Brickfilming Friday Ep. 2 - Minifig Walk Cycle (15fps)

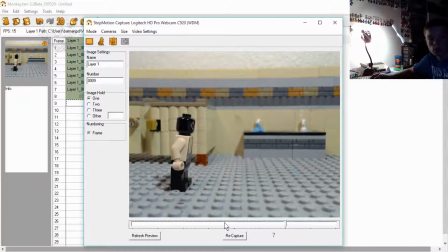See, step, middle, boom, boom, boom, boom, and he holds it for 2. Just because, you know, he's getting into that walk. He's easing into that walk.
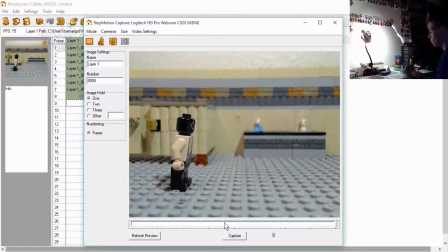And then, for the middle, you know, when he speeds up into the actual walk, you won't, at least I wouldn't do that hold for 2. It might look funky. I'm not sure. We haven't checked it out yet, because I haven't played it in full speed.
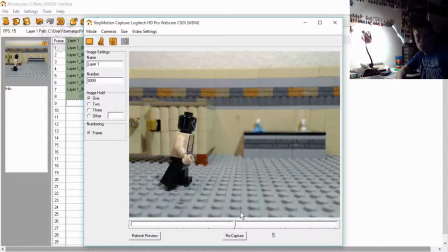If you look at the image that's up on the screen right now, his right leg is back. That's going to be the one coming forward when he goes to, you know, when he goes to take his next step.
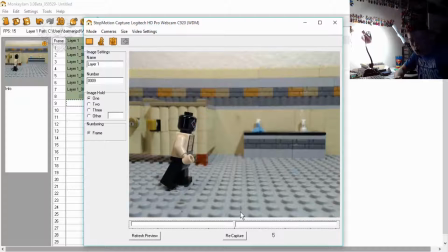And his right arm is forward. That means it's going to be coming back because there's, you know, that momentum. So let's go back to the frame we're on right now, and
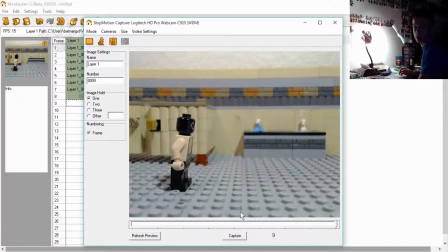his right leg. I've got a little bit of light flicker in here, I think. But I guess it's alright since I'm only doing the tutorial.
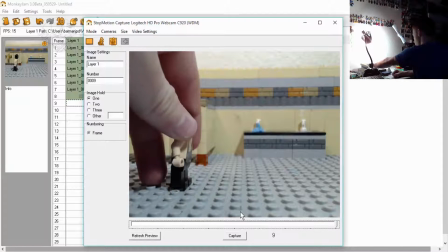So his right leg is going to be coming forward.
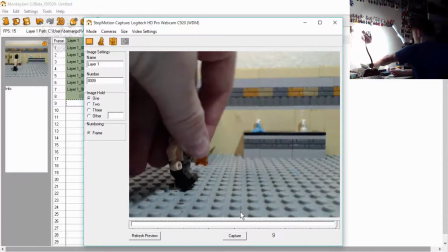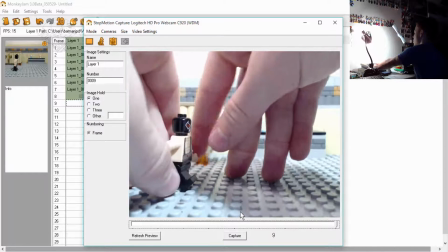And that will create the illusion of him walking.
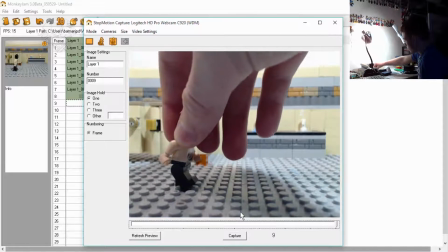Basically, a walk cycle is the transition between the steps.
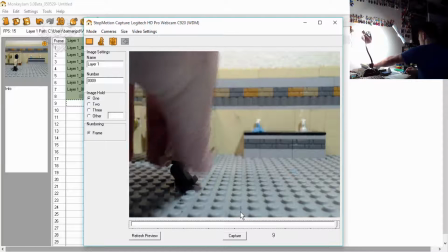Him taking steps. And it looks, you know, it makes that illusion of him walking.
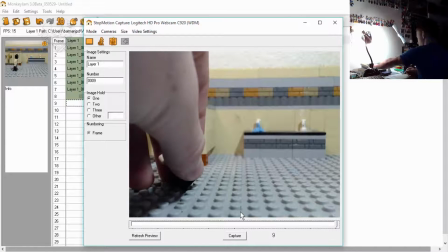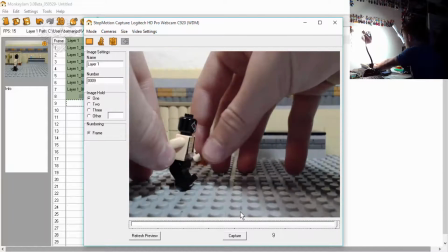So, I think I got this one a little bit too far back.
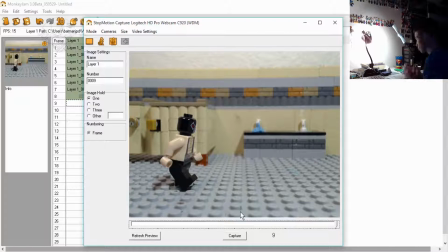This is going to create the illusion of him walking. And remember, forward, forward, forward. His chest is forward. The top of his torso is forward, leaning slightly forward to create that illusion of him going forward.
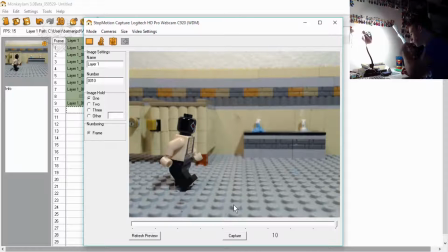Alright, now
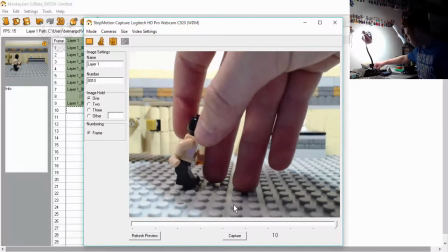I'm not going to do, like in the last one I put sticky tack under it.
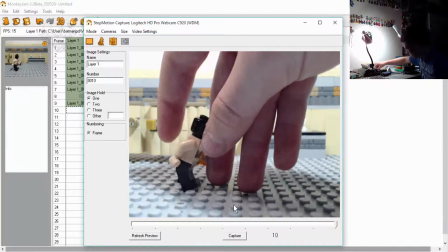I'm just going to automatically, since he's already eased into it, and he's actually full on walking right now,
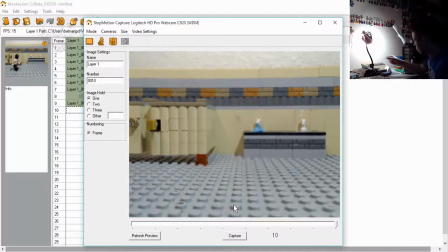I'm just going to put him in the middle of the bricks.
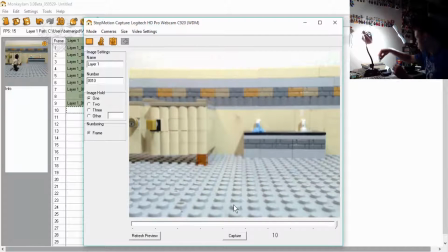See, as you can see, it can be difficult to balance him between
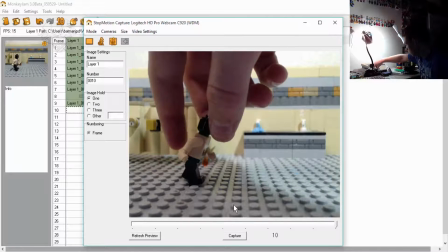studs, but it does look a lot better than seeing blue.
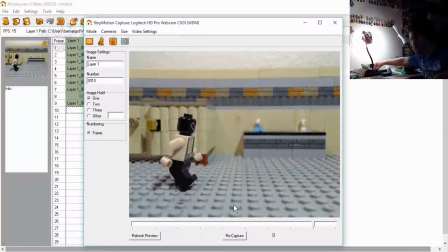And of course, I put him in the wrong spot. Do I have him in the right spot? Nope. I think he's worn back.
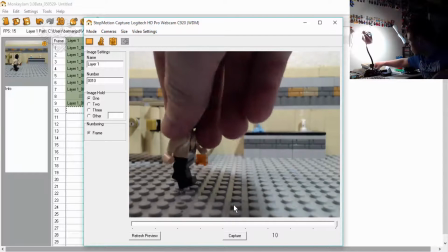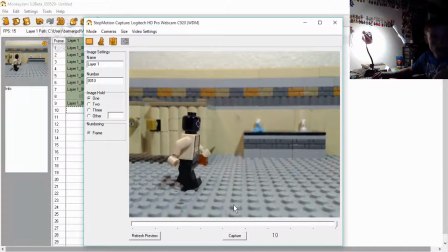his chest is still not only forward as I want it to be. There we go.
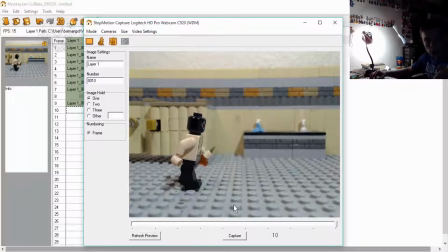There we go. That's what I like.